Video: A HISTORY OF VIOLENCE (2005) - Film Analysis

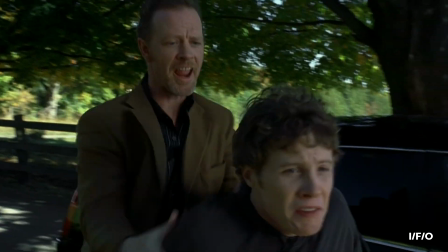264s
A History of Violence emulates these clichéd encounters while peeling off the protective layer of nostalgia
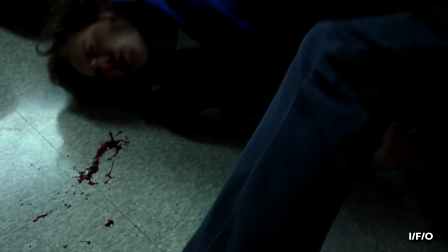270s
to reveal the ugliness behind even the most simple of American cinematic staples.
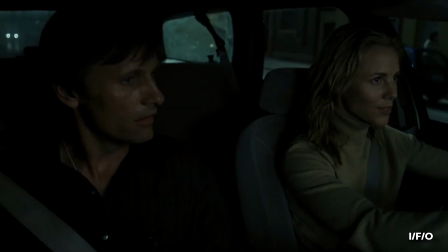277s
Such sour, consuming aggression seeps into the marital foundations of Tom and Eddie.
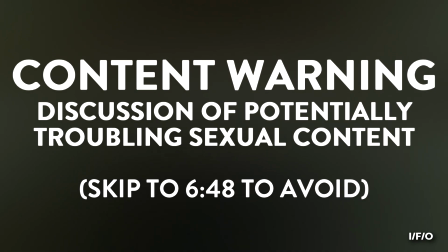283s
loving caresses slow to a morbid stillness, before culminating in a sexual bare-knuckle brawl on a wooden staircase.
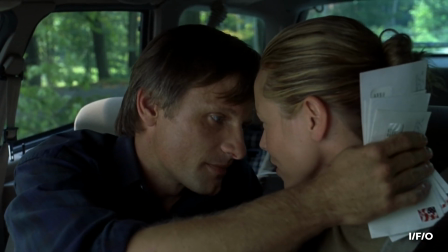291s
There's a direct juxtaposition between the film's two depictions of sex and intimacy.
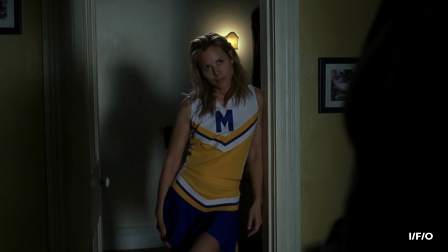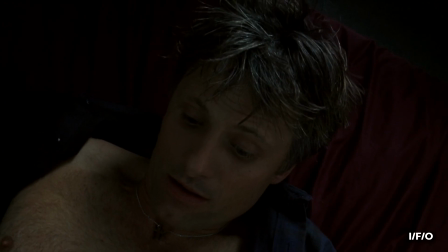303s
The first is driven by tandem foreplay, and Eddie's urge to strengthen her sense of history with her husband.
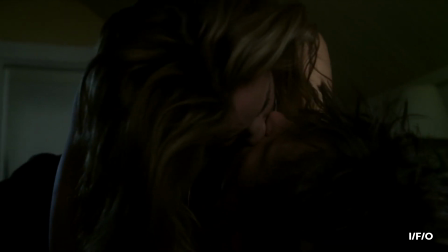310s
By engaging him in a performance of her younger years, she's able to reinforce the shared delusion that Tom has always been a part of her humdrum way of life.
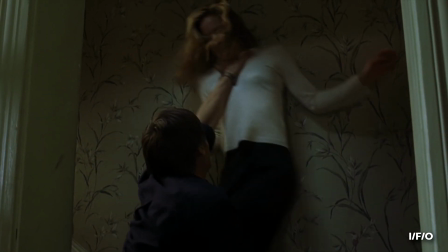319s
The second is a bruising, graceless exchange of clawing emotional release, all the while serving the same function as their previous loving embrace.
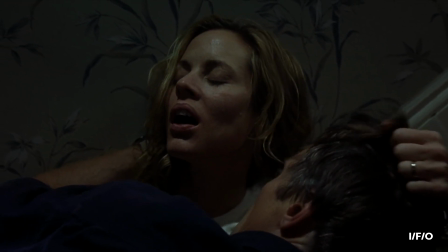329s
In this instance, Tom is sharing a hereto unseen part of himself, for all its disconcerting truth.
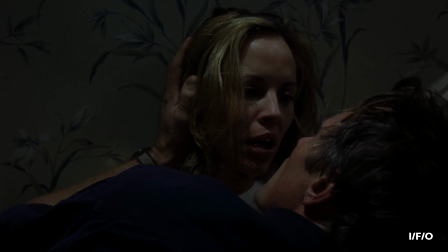336s
Of all the crunching physical contact elsewhere, it's this scene in particular that's raised to the most eyebrows.
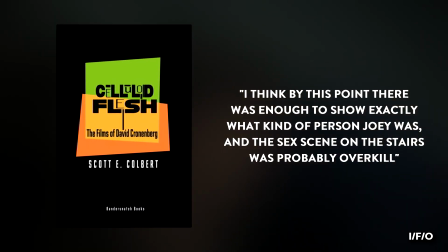343s
Scott Colbert writing in celluloid flesh laments its inclusion as overkill.
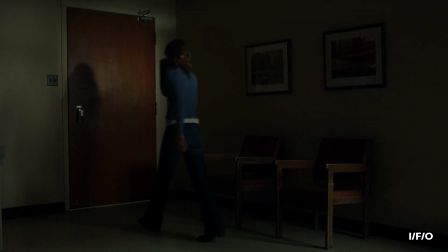348s
Others consider it borderline sexual assault.
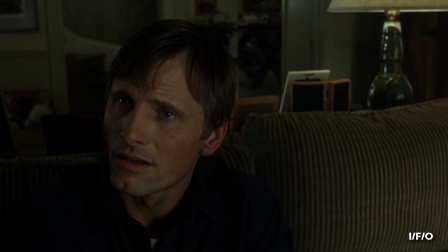351s
While acknowledging the challenging content of this entire scene, I disagree with the assertion that it's either unnecessary or inconsiderate.
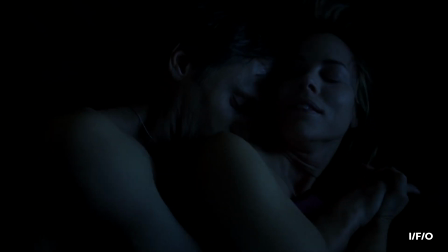359s
Pairing sex and violence on film requires empathy, a measured communication of intent and identifiable reasons for evoking such loaded imagery.
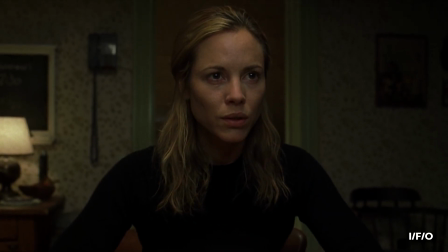368s
Without these crucial considerations, It would quickly become fetishistic, exploitative and crass.
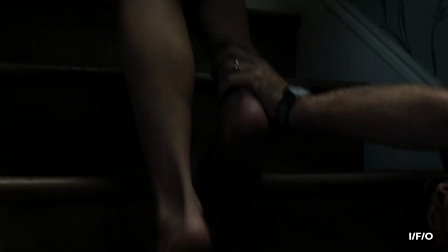375s
Nothing here is one-sided.
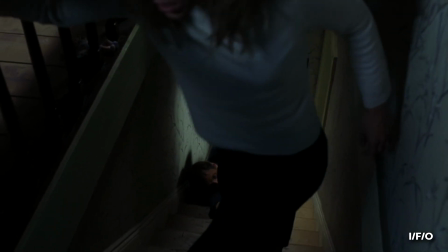378s
Fearlessly and physically sold by actors Maria Bello and Viggo Mortensen, there is a feral cadence to the entire exchange.
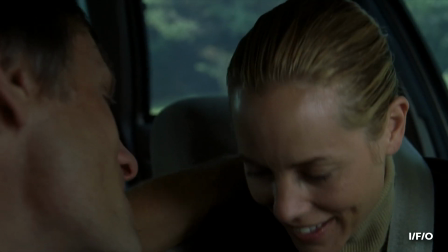385s
A shifting, disheveled dance between care and contempt, attraction and revulsion, making love to Tom, and fucking Joey.
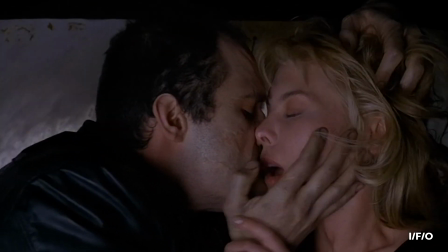394s
Whilst addressing similar concerns raised against 1996's Crash,
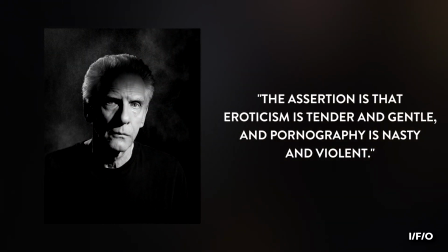399s
Cronenberg responded, The assertion is that eroticism is tender and gentle and pornography is nasty and violent,
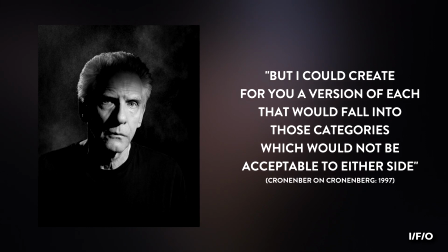406s
but I could create for you a version of each that would fall into those categories that would not be acceptable to either side.
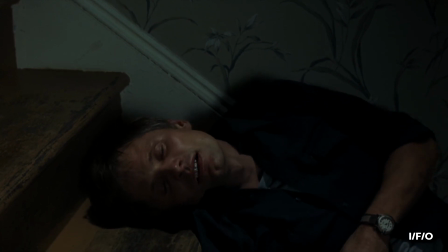415s
Not just in this scene but throughout the film as a whole, by blurring domesticity and depravity,
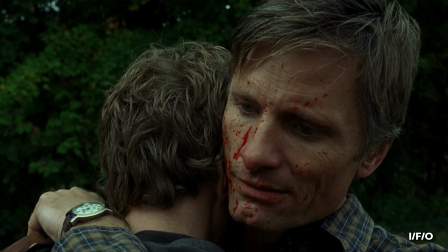420s
we're forced to accept that the false binary of good and evil is no longer applicable, and by any sensible measure never really was.
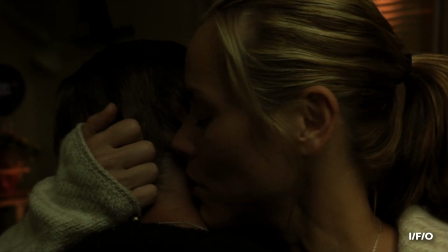427s
Even the most sacrosanct of moral and marital institutions can be corrupted,
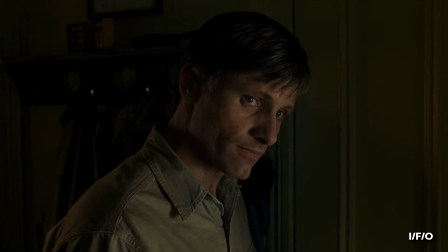432s
each bending, breaking, or adapting in the wake of violence.
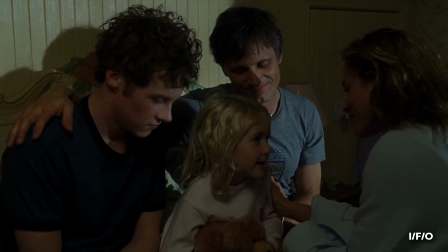439s
By combining this familial furrowed ground with the deep-rooted Catholic connections of the Irish-American ancestry these characters share,
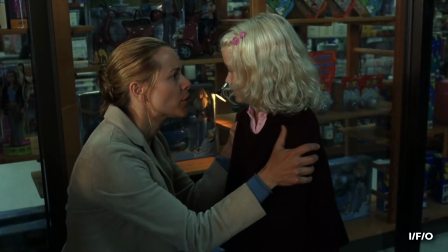447s
each stomp and gunshot carries the conflicted weight of biological preservation, biblical wrath, and visiting the iniquity of the fathers on the children.
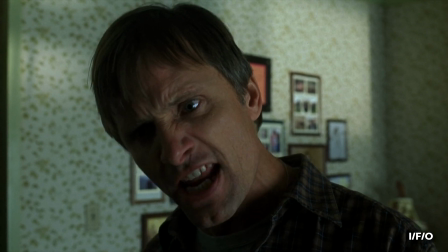458s In this family, we do not solve our problems by hitting people! No, in this family, we shoot them!
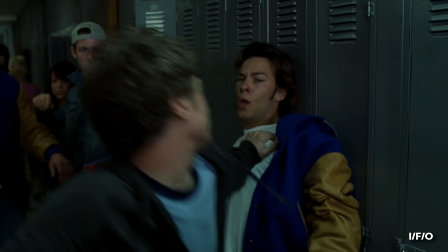465s
From admiration to imitation to assimilation,
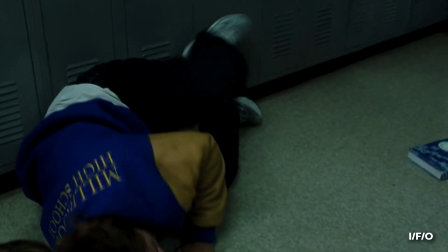468s
Jack gradually inherits the camouflaged savagery of his father, and as such we see the once meek son of Tom take on the brutality of Joey.
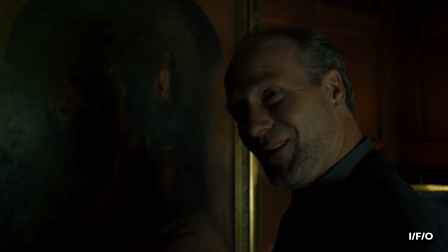477s
Joey's fraught veiled relationship with his older brother Richie calls to mind the book of Genesis and the story of Cain and Abel.
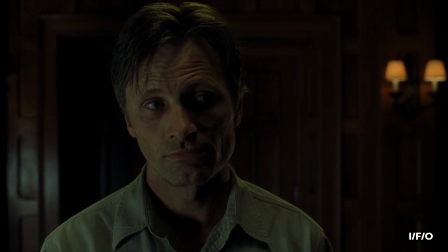485s
As Richie attempts to kill his younger brother, Joey is forced to commit fratricide.
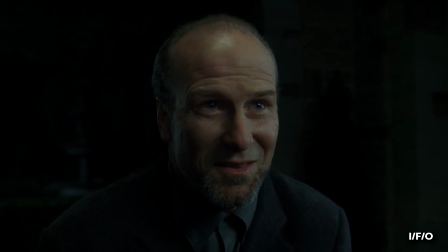490s Jesus, Joey.
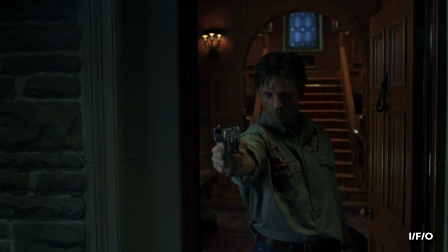494s
In doing so, this Biblical illusion is warped, positing Kane as a slighted party acting in self-defence.